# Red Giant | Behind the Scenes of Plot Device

Seth and I landed on 7 p.m. ABC gore is what we ended up calling it. No missing limbs, no pouring blood. We had 2 makeup girls, and we designated about 4 or 5 kind of hero zombies.
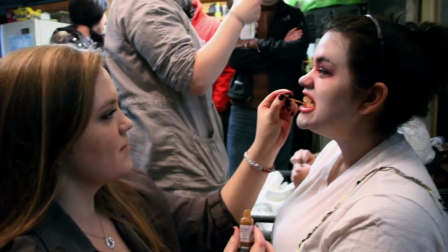(4:29)
There were some latex effects that we did. They had this awesome teeth stuff where they colored your teeth, and they were like green and yellow and black.
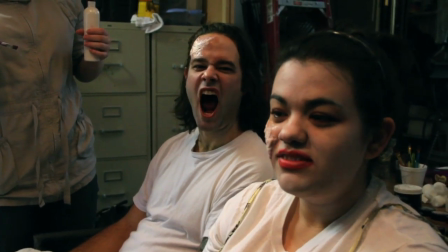(4:37) You're going open mouth, zombie? Well, I'm gonna bite you. This is the worst thing that's ever happened to me!
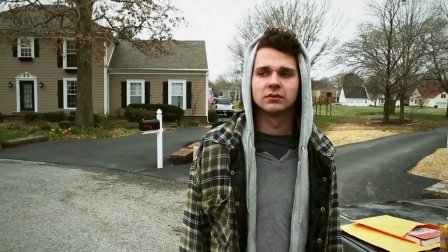(4:43) You ready to be shot in the face with a leaf blower?
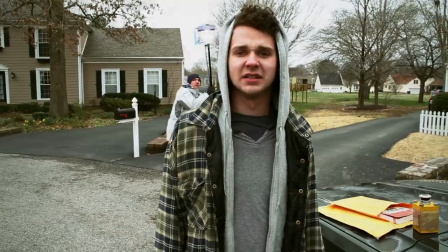(4:48) Yes.
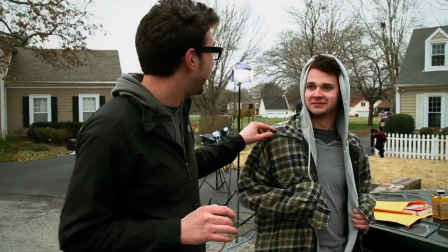(4:49)
The main character is actually played by Ben Worley, who was my actual brother, which is the only way I am able to get away with everything that we put him through in the film.
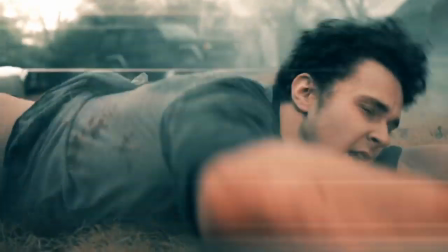(4:57)
He also composed and recorded the entire score for the short,
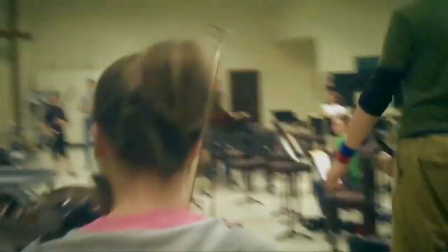(5:01)
so any accomplishment you may feel should now be obliterated because he's 18 years old and has recorded an orchestral score, multiple ones actually.
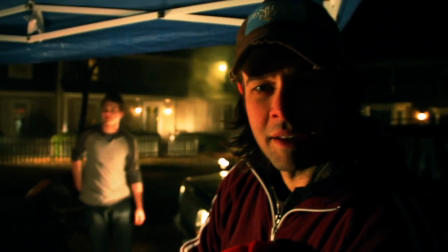(5:12)
This isn't better. Pouring rain, and we're getting ready to start the noir sequence.
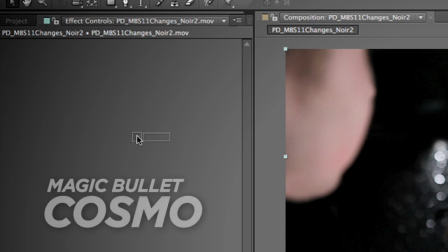(5:16)
We're also on hour 12 of our day. There were also a few shots where our ridiculously beautiful actors were subjected to harsh light.
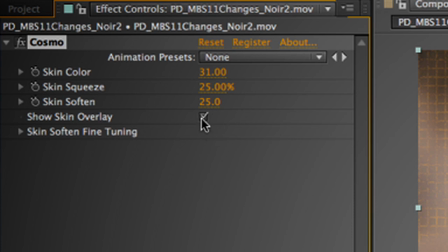(5:24)
But with Cosmo impressively allows you to get rid of blemishes and signs of age.
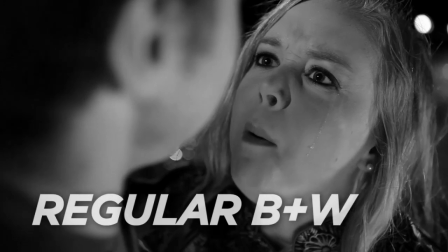(5:28)
But in our case, we were able to use it to make something already perfect, like our wonderful actress Lydia, look even perfecter.
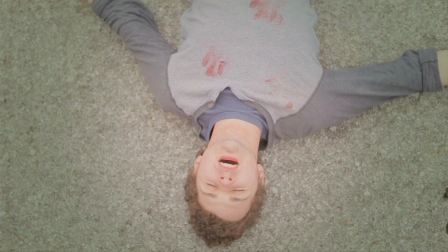(5:37)
I love Wes Anderson. I hate everyone who's trying to be Wes Anderson, and I was that person for a while.
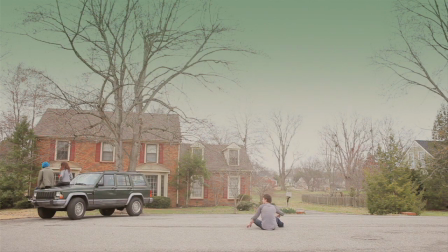(5:43)
We wanted to really mock all of these modern-day independent films that are coming out.
I don't subscribe to anything.
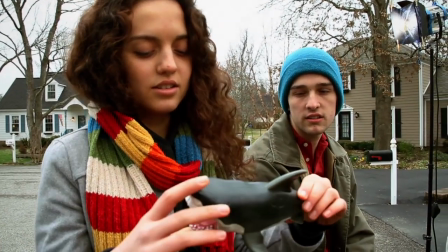(5:49) Yeah, subscribing is too mainstream.
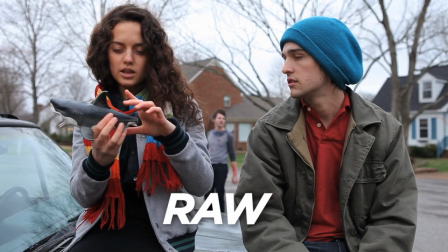(5:52)
The indie section of the film actually, it shows you how these tools can be used for subtlety as well as, you know,
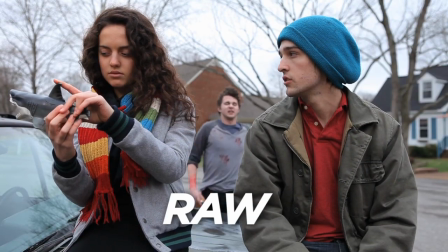(5:59)
big style, because you wouldn't realize until you see the before and after how different it actually looks with the looks and without the looks.
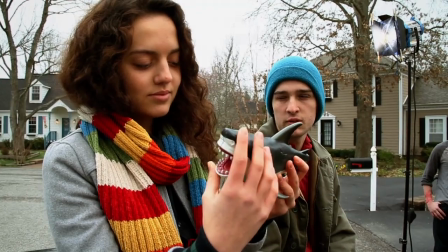(6:05) I'm thinking about giving up breathing because too many people do it. Ben, can you get in frame for me? Yeah, I mean, I am in the background. There you are.
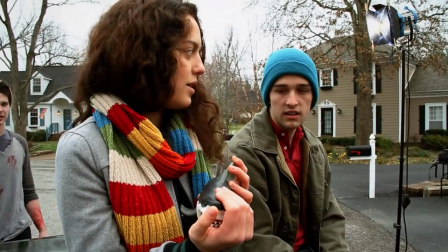(6:11) Okay. that's cool, I guess. Yeah. If you talk about it, though, why don't you just do it? Yeah, people talk way too much.
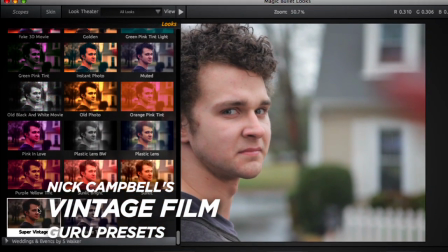(6:19)
Red Giant actually has all of these guru presets for Magic Bullet looks. And we actually used for romance Simon Walker's Wedding and Events presets.
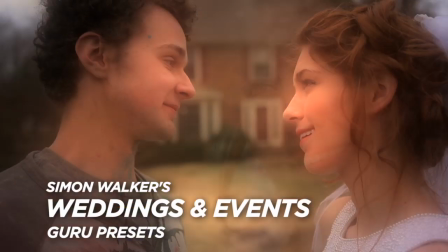(6:27)
This, you know, highly diffused, warm romance feel and
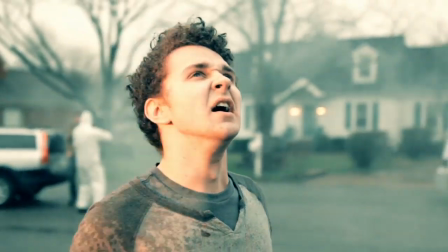(6:37)
look. Sci-fi was all Michael Bay and a lot of explosions.
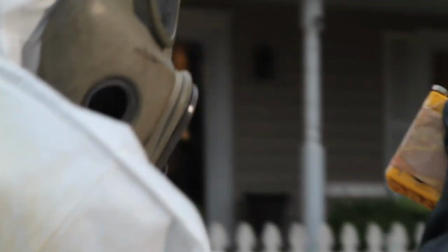(6:44)
Achieving the patented blockbuster look was almost too easy with Mojo, which we utilized for the entire sci-fi sequence.
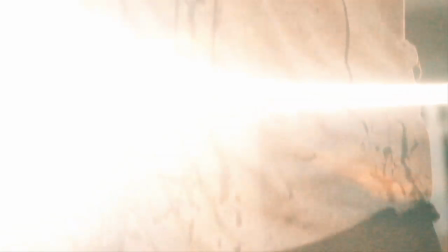(6:50)
The flares throughout sci-fi are actually a combination of real in-camera flares by shining a flashlight at the camera with the Vidic-Lantic
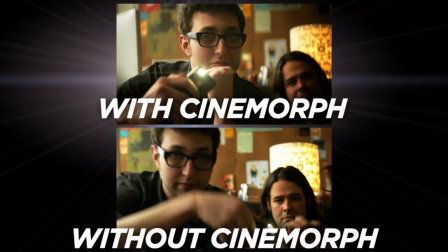(6:57)
Cinemorph filter on the front of the camera. It allows you to shoot everything in 16:9, but the depth of field looks anamorphic and the flares look anamorphic.
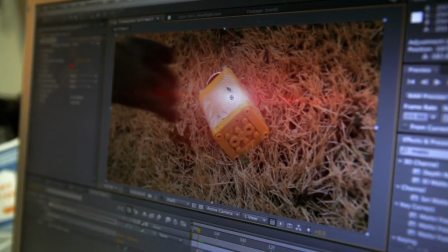(7:07)
And then Knoll Light Factory allowed us to not only stylize the button by adding a red flare to it throughout the film,
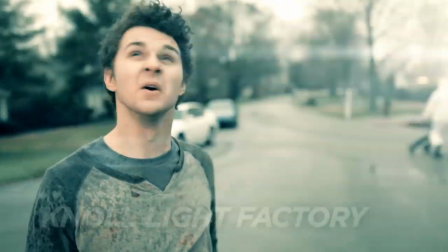(7:11)
it also let us appropriately blind the audience with flares throughout the sci-fi sequence.
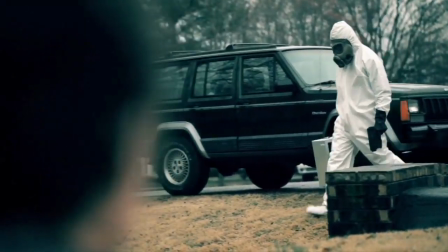(7:16)
As we were shooting sci-fi, the sun was slowly disappearing, and so I had to use Colorista to boost the light in some of
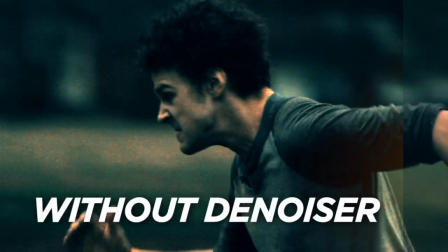(7:22)
the shots, and Red Giant's denoiser was amazing in getting rid of the obvious grain and noise.
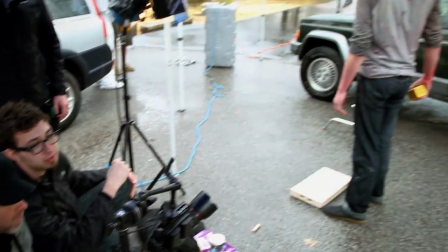(7:28) Holy crap, that is a flying saucer. Don't move your arms anywhere. How the F am I supposed to act when you're facing...
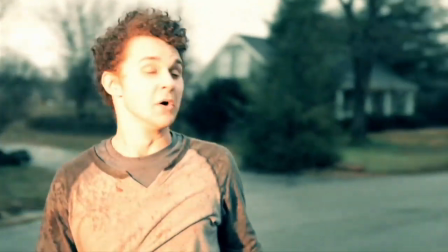(7:34)
In addition to Magic Bullet, a lot of Red Giant's other tools were pivotal in executing what we wanted to do, such as Trapcode Form, which we used to create the energy shockwave at the end.
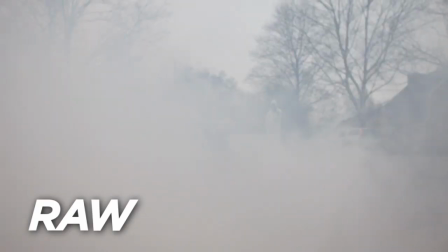(7:42)
Key Correct and the rest of Red Giant's keying suite allowed us to shoot Ben flying through the air and then quickly and convincingly composite him into the shot of him hitting the ground.
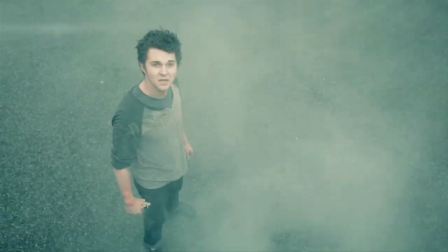(7:49)
And then, not to mention, you know, put a huge foreboding spaceship over my house.
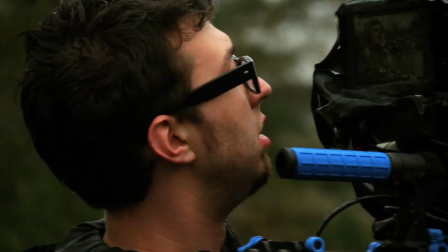(7:54)
Just like, you know, any hack will tell you, I would rather use practical effects as much as possible.
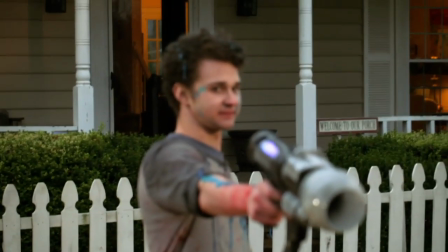(7:59)
So when it came to actually blow up an alien, I thought we should do it as humanely as possible.
Get off my lawn.
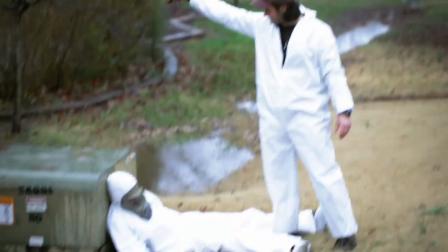(8:06)
And by that I mean throwing Axe body wash all over my brother.
That's really gross.
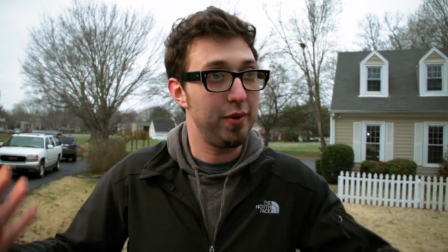(8:11)
So I got pickups to do, but we're done for the weekend of weather in hell. Woohoo! I'm gonna get shampoo off my hands soon. One of my favorite aspects of working on this film was working with community. Red Giant is a software company, but we're very community driven.